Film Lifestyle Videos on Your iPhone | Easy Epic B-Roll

Yo, what's up guys? Today we're gonna be filming a lifestyle video all shot on an iPhone. I'm gonna be filming my friend Justin right here. There's no excuses for I don't have a DSLR, I don't have an expensive camera. Everything can be shot on an iPhone at 4K, 60 frames per second. We're gonna be filming around my neighborhood. You know, location doesn't matter as long as you have cool camera movement, you can make a cool video anywhere. So let's get started. Justin, I'm gonna have you just walk straight this way so you can turn around.
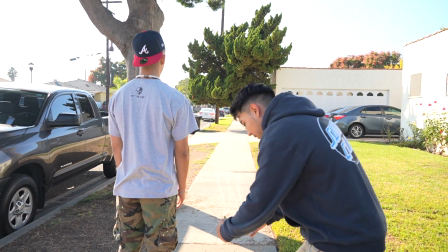0:40 And I'm just gonna get a low shot of his feet walking. And I'm just gonna track the movement as he's walking.
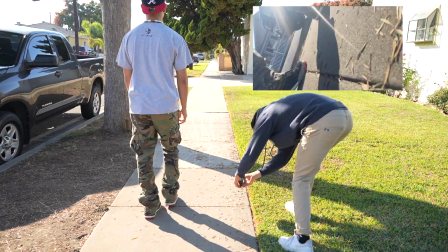0:47 And 3, 2, 1, action. Perfect. And 3, 2, 1, action.
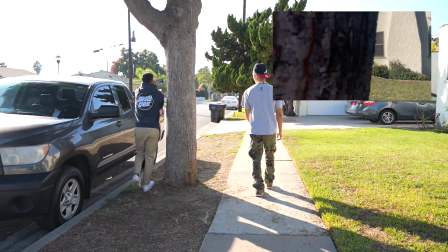0:53 Look to the side. Perfect. Yee! Okay, so I think some of the harder shots are the moving shots. So when he's walking, it's gonna be a lot harder, but as I have him posed in still positions, it's gonna be a lot easier.
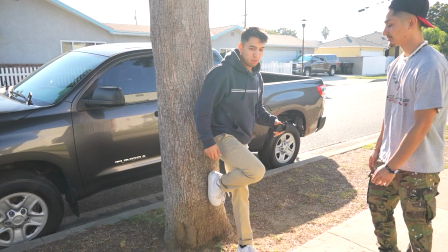1:10 So I see this tree right here, so we can probably use this for a nice transition. So put your foot up like this, and you can kind of just like mess with your hands, put your hands in your pocket.
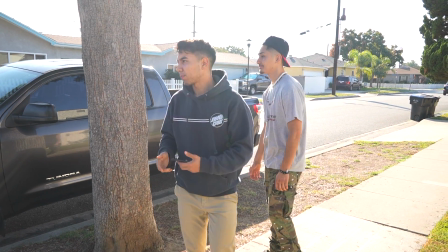1:18 And you can kind of like look up this way, like if there's a bird flying by. Okay, Justin, when I say 3, 2, 1, look at the camera, I want you to look at the camera, okay?
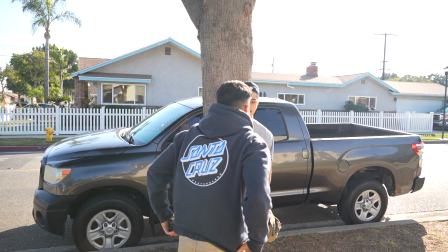1:26 Okay. 3, 2, 1, look at the camera. Another shot that I like using is as a transition is when they stomp on the camera.
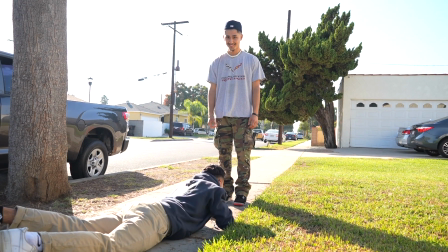1:35 So I can't see, so it's kind of hard. 2, 1, and action.
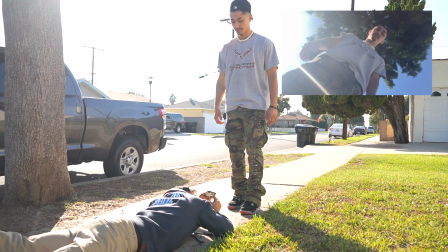1:40 Perfect. We'll do it one more time, Justin, but do it a lot quicker. And don't be afraid to step on my camera.
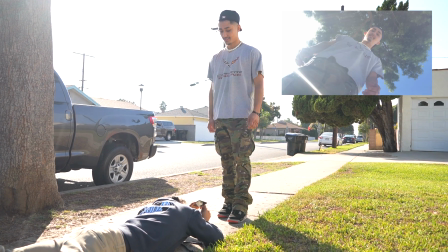1:46 3, 2, 1, action. Perfect. One more time, faster. 3, 2, 1, action.
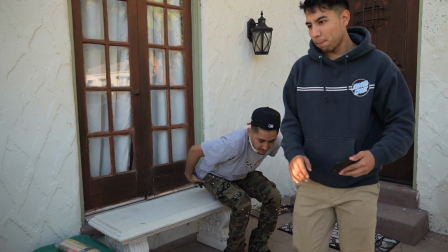1:52 Love that. Right where I'm sitting. I'm gonna sit right here. So you can kind of have like your hands on the bench, kind of like this.
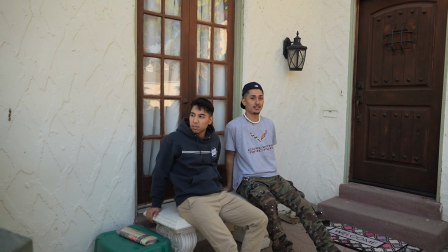1:59 Kind of like this, and you can kind of hear that. So just make it up.
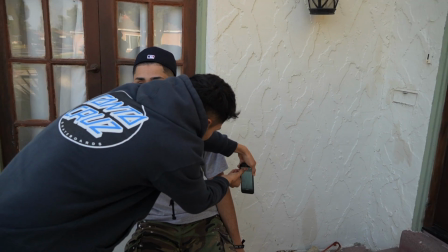2:07 Yeah, perfect. Stay still, Justin.
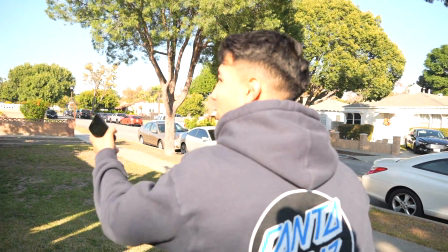2:14 Okay, so I like this wall of leaves right here.
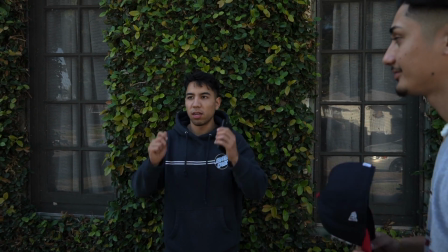2:18 So I can get up. Justin, come over here, and then I want you to put your, as I'm pulling the camera down, I want you to be like kind of like you're fixing your hat.
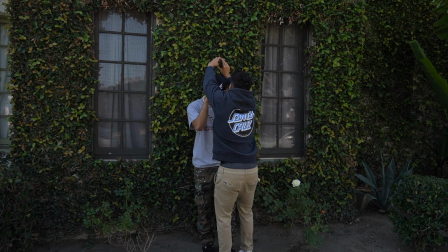2:24 2, 1, action.
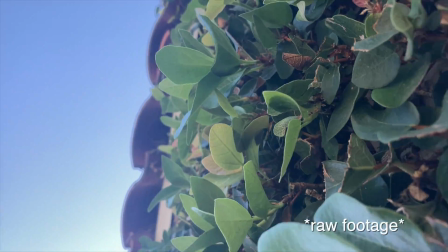Let's do something where you throw the hat, where you're like walking towards the camera and you throw your hat towards my phone.
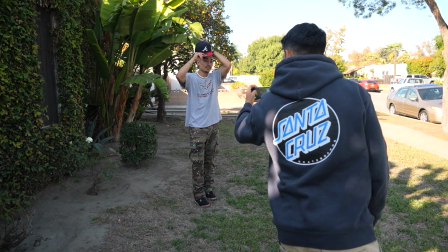2:39 Okay, and 3, 2, 1, action.
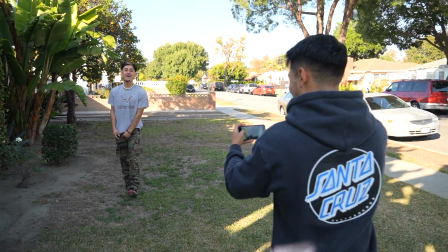2:45 Do it one more time.
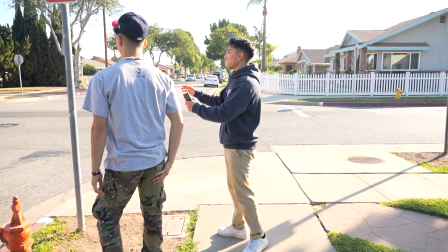2:51 So let's do something where you're kind of like at the stop sign, like waiting for your Uber or something like that.
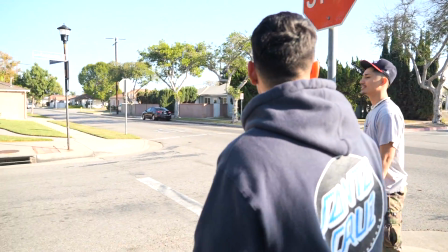2:57 So yeah, you can just be like looking around. No, you don't gotta put your tongue out yet.
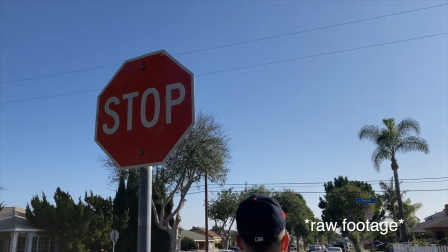Alright guys, so we got a whole bunch of clips. We're gonna put it all together and then we're gonna make a cool little edit. And yeah, let's go to the editing room.